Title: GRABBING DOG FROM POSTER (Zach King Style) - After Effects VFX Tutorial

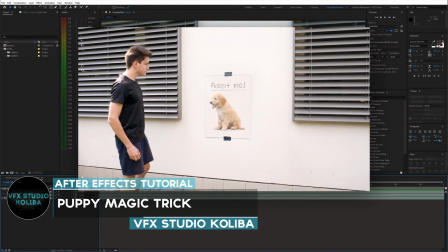Hey guys, in this tutorial I'll show you how you can create this very cool trick with a dog inside of Adobe After Effects.
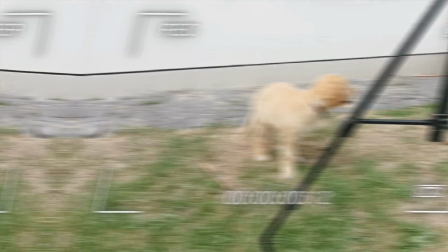Let's get started. First let's see the original shots.
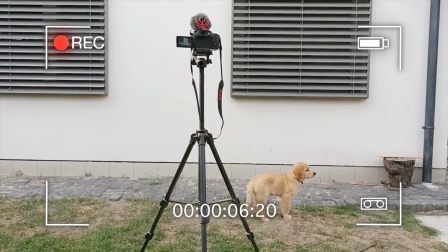Everything was shot from a tripod to make things easier. This is the main shot.
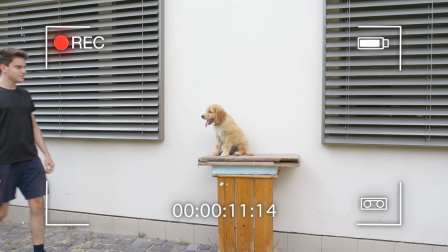As you can see, the dog already sits on that box.
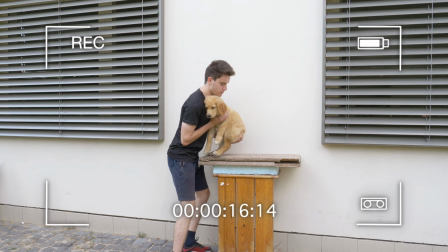I wanted to avoid a jump cut, so we'll cover the whole area with a clean plate, which is the next thing you'll need to record.
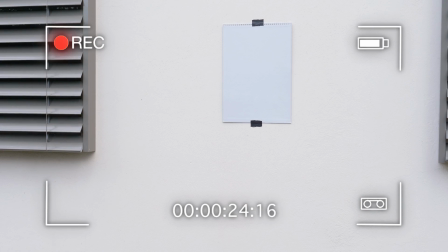Finally, also get a shot of the poster on the wall. Once you have all of these recorded, open up After Effects.
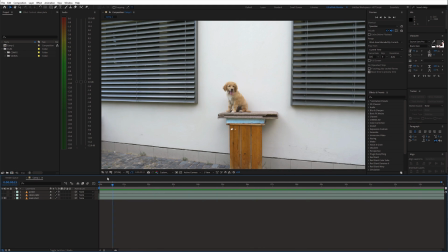I placed all shots on the timeline. Main shot on the bottom, clean plate above that, and the poster shot on top of everything.
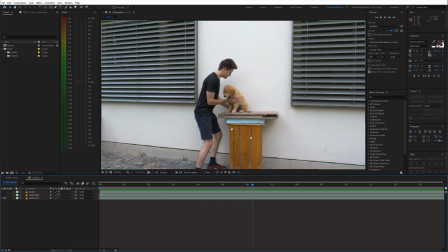We need to cover the area below the dog. So first let's mask out the dog and everything in front of the box.
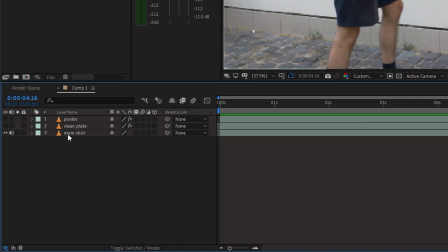Duplicate the main shot and move it to the top of the timeline.
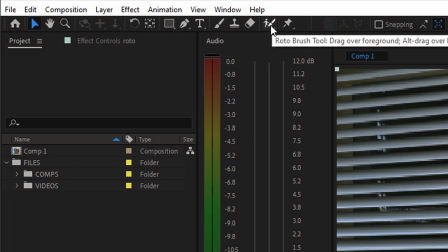Then select the rotor brush tool and start cutting out the body and the dog.
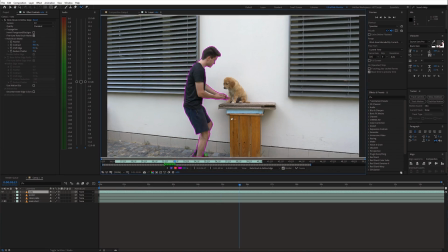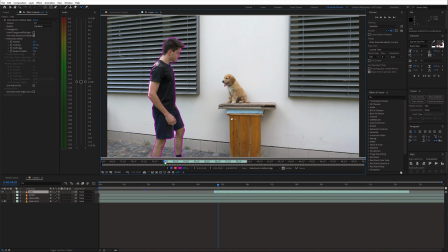When that is done, freeze the selection.
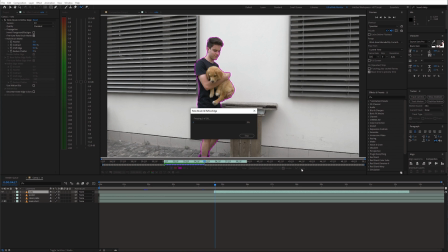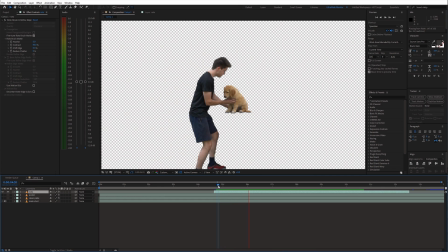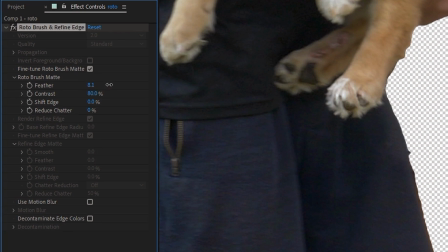Also tweak the settings and enable use motion blur option.
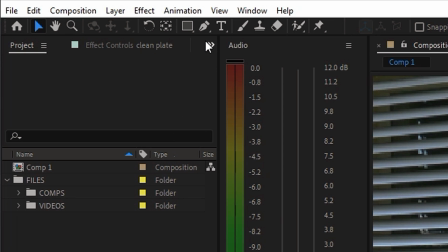Now with the clean plate layer selected, grab the pen tool and draw a mask around the area which you wanna cover.
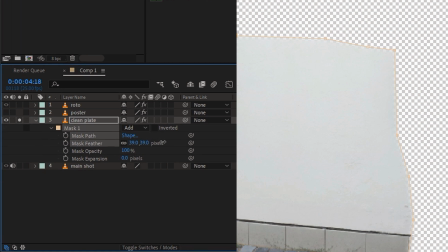Then feather out the mask.
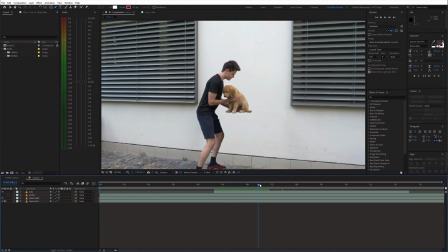Next let's get the poster on the wall.
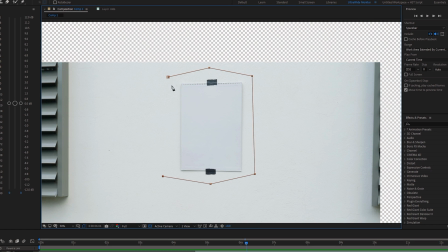Again create a mask around it and feather it out.
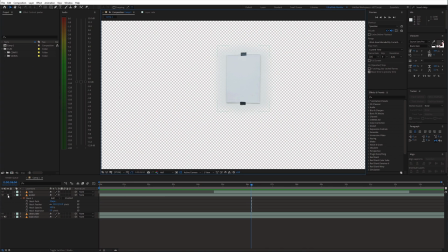Also adjust the position and scale.
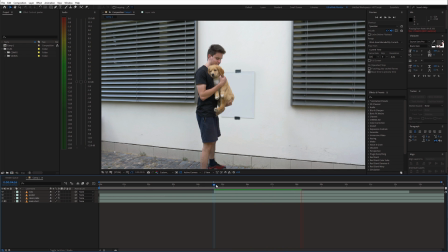At this point we can freeze the dog layer before I touch the dog, so that it looks like a photo on the poster.
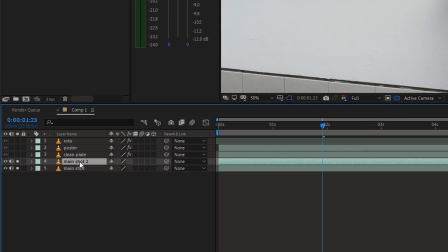Go a few frames back, duplicate the main shot, and create a detailed selection around the dog.
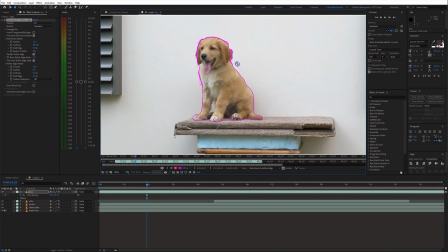I'm using the rotor brush tool for this again.
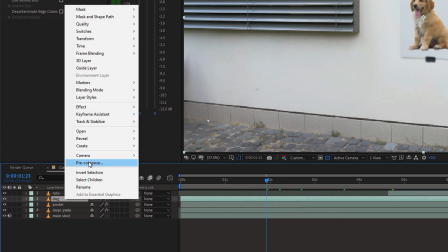Now pre-compose the layer and make sure that move all attributes into the new comp is selected.
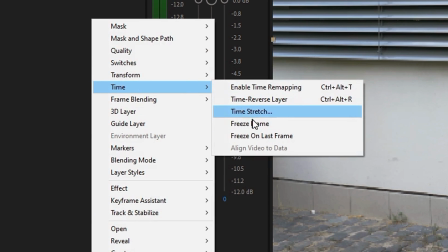Then right-click the layer, go to time, and choose freeze frame.
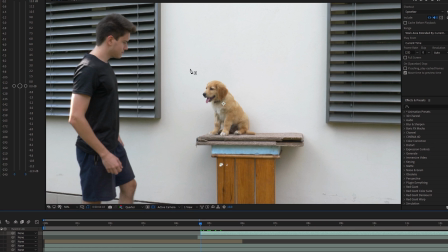To make the transition smoother, I duplicated the rotor layer, went back a few frames and made a mask around the head.
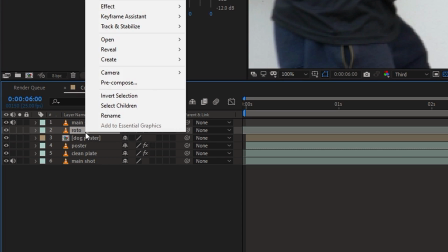Next I pre-compose the rotor layer,
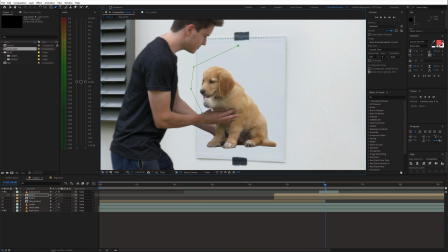duplicated it, and made another mask just around the hands and animated it.
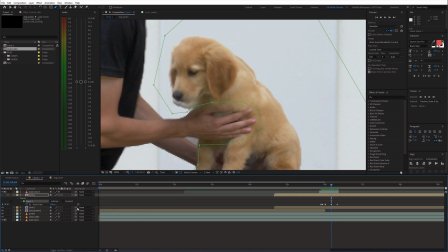I set the mask blending mode to subtract. This way I'll keep just the hands from the rotor area.
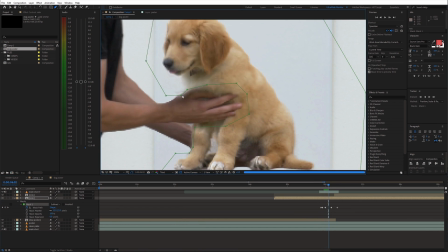Then I trim the rotor layers.
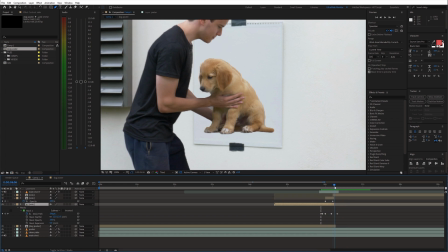Now the transition goes from the frozen layer, slowly revealing my hands and the head of the dog, and then the whole moving dog. And this is what we've got now.
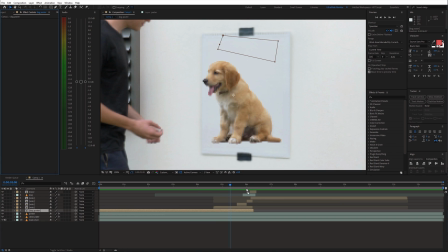To make the poster more realistic, we need to make the dog look a bit more faded or washed out.
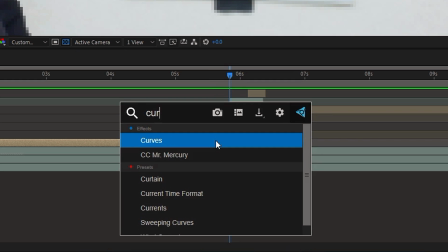So add a curves effect to the frozen layer,
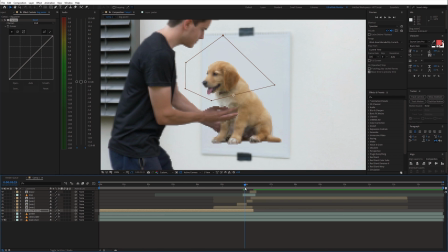go to the start of the transition, and enable animation for the curves effect by clicking the stopwatch icon.
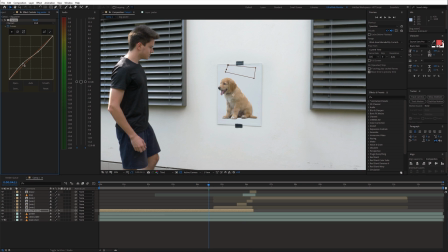Then you can go back a few frames and adjust the curve. This way the color shift is less noticeable.
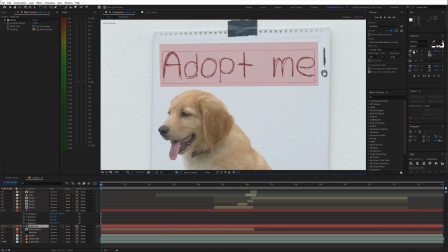Furthermore, I added this text layer on top of the poster.
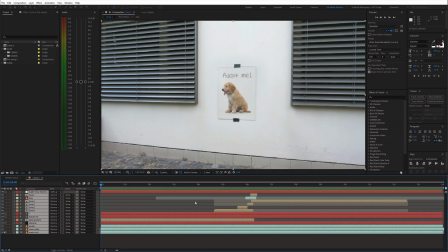Finally, you can pre-compose everything, add fake camera movement and color grading, and we are done.
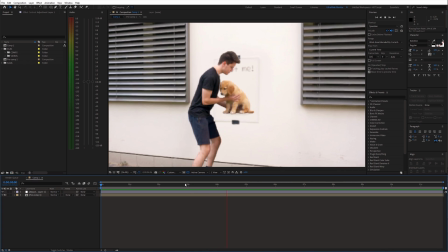If you found this helpful, please consider subscribing, and I'll see you in the next video.